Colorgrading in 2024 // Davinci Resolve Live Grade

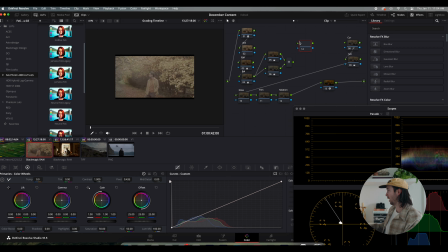(28:44)
So I'm gonna create a new corrector. I'm gonna break this chain right here, go from the parallel mixer to the curves. But I'm gonna create a layer mixer.
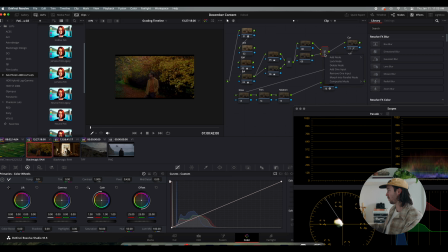(28:58)
Command L, layer mixer. I'm gonna go down here, composite. What is it? Luminosity. Go into my bottom node. We're gonna go into channels.
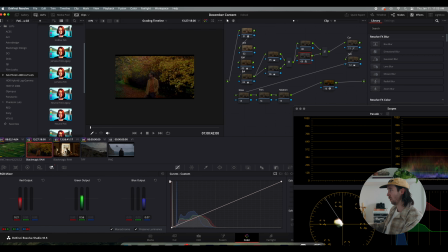(29:17)
We're gonna click monochrome. Yes, there it is. Cool. So this is something that I learned for color density before I even learned that I could use a DCTL.
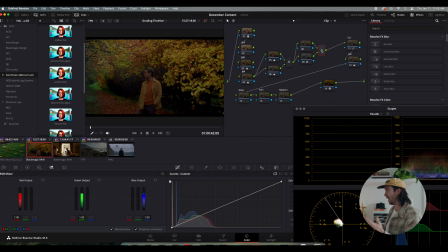(29:34)
So all I've done is Command L, create a layer mixer, not a parallel mixer, a layer mixer. And then I've changed my composite mode to luminosity, and I've gone to my bottom layer mixer,
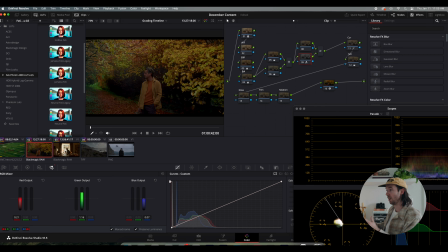(29:48)
and I've gone to, instead of being on primary wheels, I've gone to my RGB mixer, clicked on monochrome, and here I just want to show you real quick kind of like what's happening.
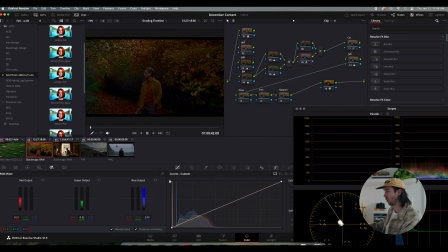(30:02)
You can create some drastically different looks by playing with each of these channels, right? And these are giving you denser reds or denser greens, and it's kind of affecting your other channels as you're doing it.
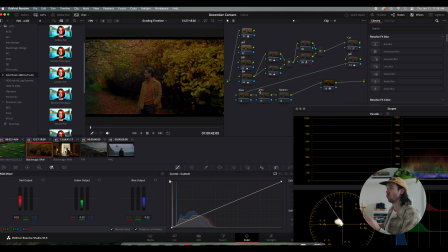(30:19)
One of the ways that I like to use this is to really create focus on my subject. So let me reset this. I really want to bring my focus in on him. We haven't even used any windows yet, but I'm gonna start to do that
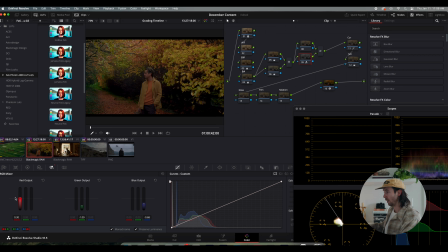(30:37)
by playing with blue, green, and let's see what we've done. You can see the effect right there. We've brought down our green values and our blue values, and we're getting a stronger focus
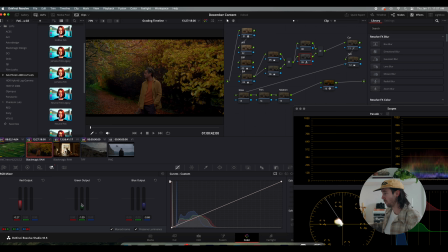(30:58)
right here on him. So let's bring those down even more. Let's bring those down even more. I'm gonna go back to my exposure, go to primaries, bring my highlights down.
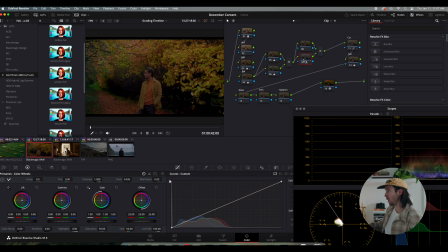(31:13)
You can see we're making a big difference, right? That has washed my oranges just a little bit. I'm gonna go over to DCTL. I'm gonna put DCTL right here,
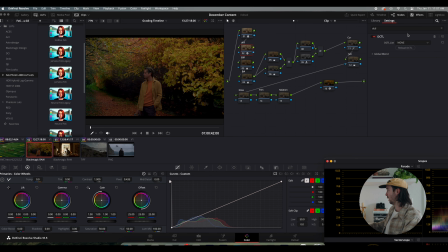(31:23)
and let's click on Tetra Interpretive. I'm going to go to Red Sat, bring that just up just a little bit, bring my values down,
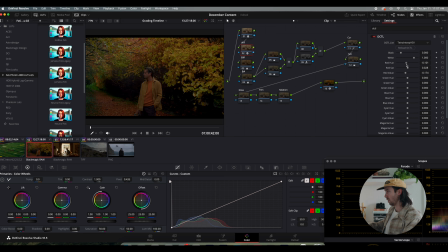(31:39)
Sat, bring that up just a little bit, and right here I'm just kind of trying to find it and find the balance, and you can see where we're at. So cool. We've created Shift D, created a pretty strong look.
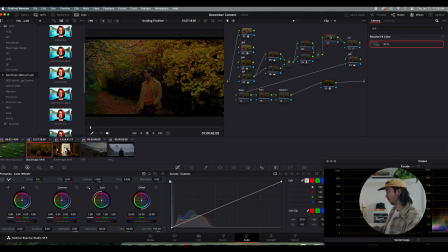(31:58)
I'm gonna add some power windows, right? So I'm just Option S, new window, Option PP. We've created some power windows for ourselves, right? This is starting to get a little messy. Sometimes I like to clean it up, right? Say right too much. Sorry, guys.
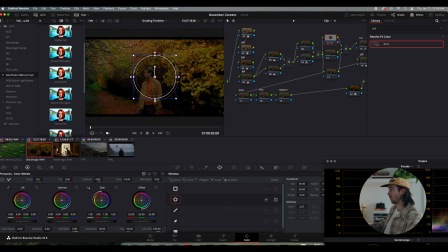(32:18)
Cool. So I'm really gonna bring the focus in right here on our talent. I always like to soften this up quite a lot because I don't want anyone really seeing that I've been in here. So I don't want them to see my power windows. I don't want them noticing that I've done anything.
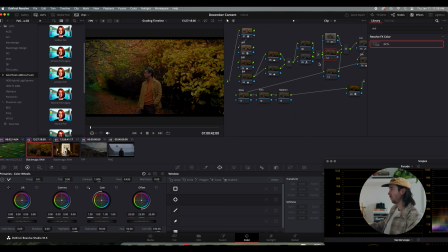(32:38)
So from here, I'm going to bring down the highlights just a little bit on my sky. So this is a tool I love to use. I love using this one, right? It gives us this fun thing right here.